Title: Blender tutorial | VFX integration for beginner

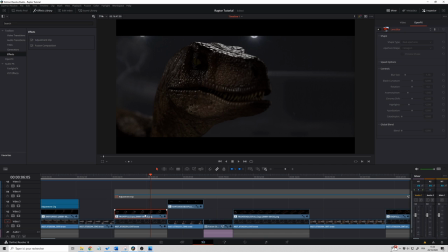And the first thing that I see is the Raptor is way too sharp compared to the original footage. Of course, this is the case because the background is a little bit out of focus,
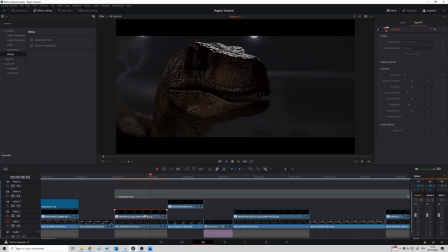but still, I can see that it's not the same type of image. And this is because the Ursa Mini Pro is delivering a very organic image. So in order to fix that for all my renders, what I'm going to do, I'm going to add an effect, which is a lens blur.
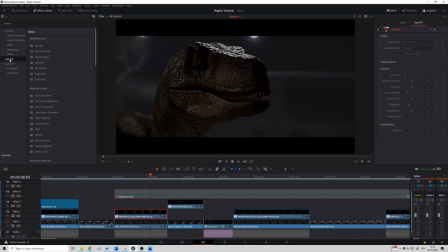So in DaVinci Resolve, you just go in OpenFX, you search for your effect, lens blur, for example, and you drag and drop your effect on your footage. I've already done that, so I'm just going to activate the lens blur effect, and that's it.
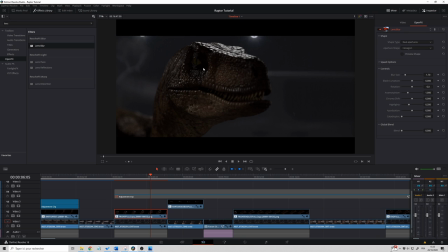As you can see, it's a little bit more blurry. I don't want it to be out of focus neither. And that's why I selected a blur size of 1.7. So far, so good concerning this issue.
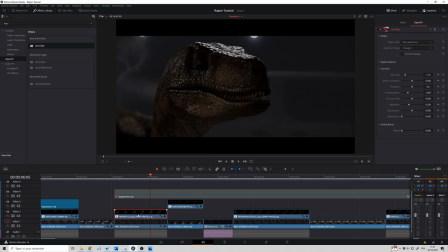What I'm going to do now is to grade the original footage first. So I click on the original footage. I go on the grading table, on the grading tab, sorry.
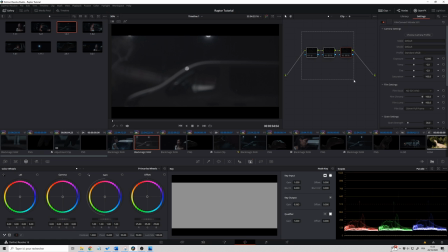And here, what I'm going to do, I'm going to activate the grading that I already done. I'm not wasting time showing you all the grading, the nodes that I'm using, but I just want to show you how I did. I just gave a more bluish style to the image,
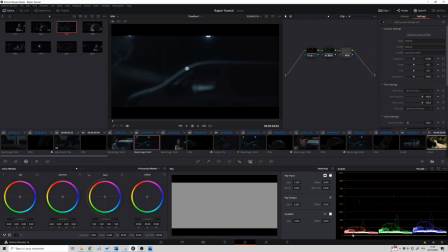and I also tried to put the black as close as possible to the zero level. You do that playing with the color wheels. If you need more in-depth tutorial on the grading, just tell me, guys, in the comment section. So when you are happy with your grading,
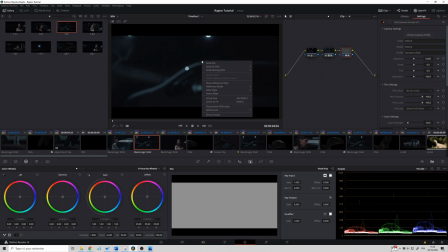what you can do in DaVinci Resolve is you can grab a still of what you did. So here, for example, 1132 is a still of what I did. So all you have to do now is, I'm going to activate my Raptor again.
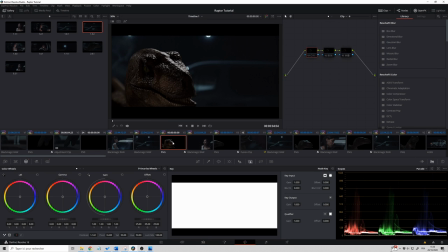And here, all you have to do now is to apply the same grading to the Raptor. So I'm activating the grading that I already done. But of course, because the images are not the same from the start, what I did
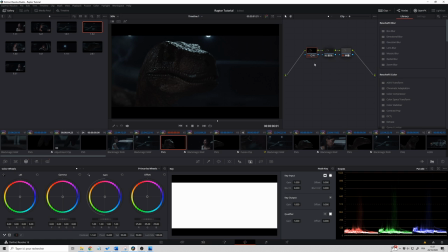to match them a little bit more is putting some more contrast on the Raptor. So it was popping a little bit more on the screen.
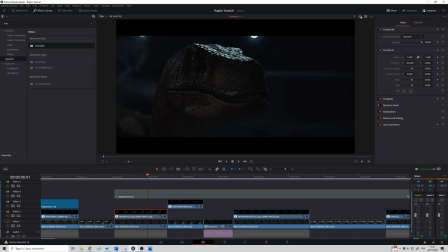So if you look at now, if you compare it to before, it's way more better than it was previously. Now, for the final touch, what I like to do is to add an adjustment clip.
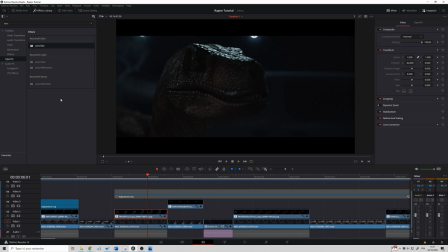In order to do that in DaVinci Resolve, you just go in Effect, and let me delete that, and you have an adjustment clip. All you have to do is the same, you drag and drop it. And what is an adjustment clip?
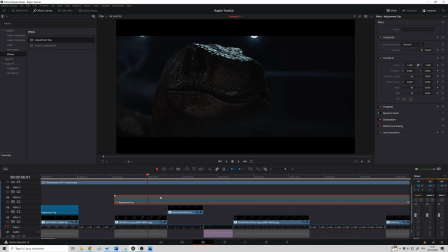Well, it's a clip that is on top of all the other ones, and on this clip you can grade it also.
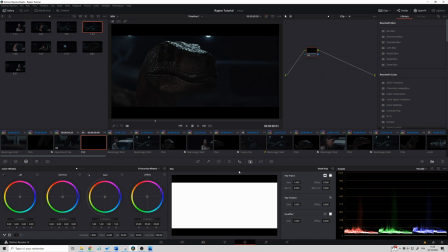It means that all the clips that are under this adjustment clip
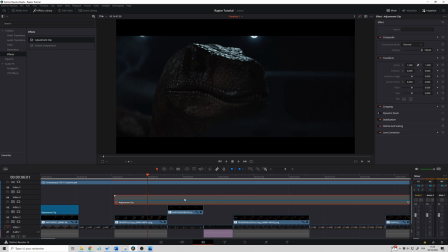will have the effect or the grading of the clip applied to them. So what I did for this adjustment clip,
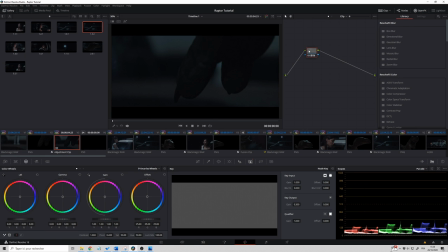I just add a little bit more of bluish feel to the image.
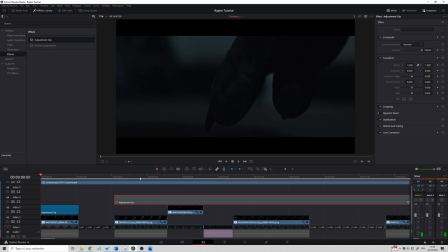So now, if I activate the clip, this adjustment clip again, as you can see, it's merging a little bit better the two images.
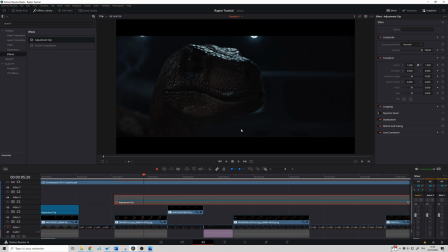So this is without the clip, the adjustment clip, and this is with the adjustment clip.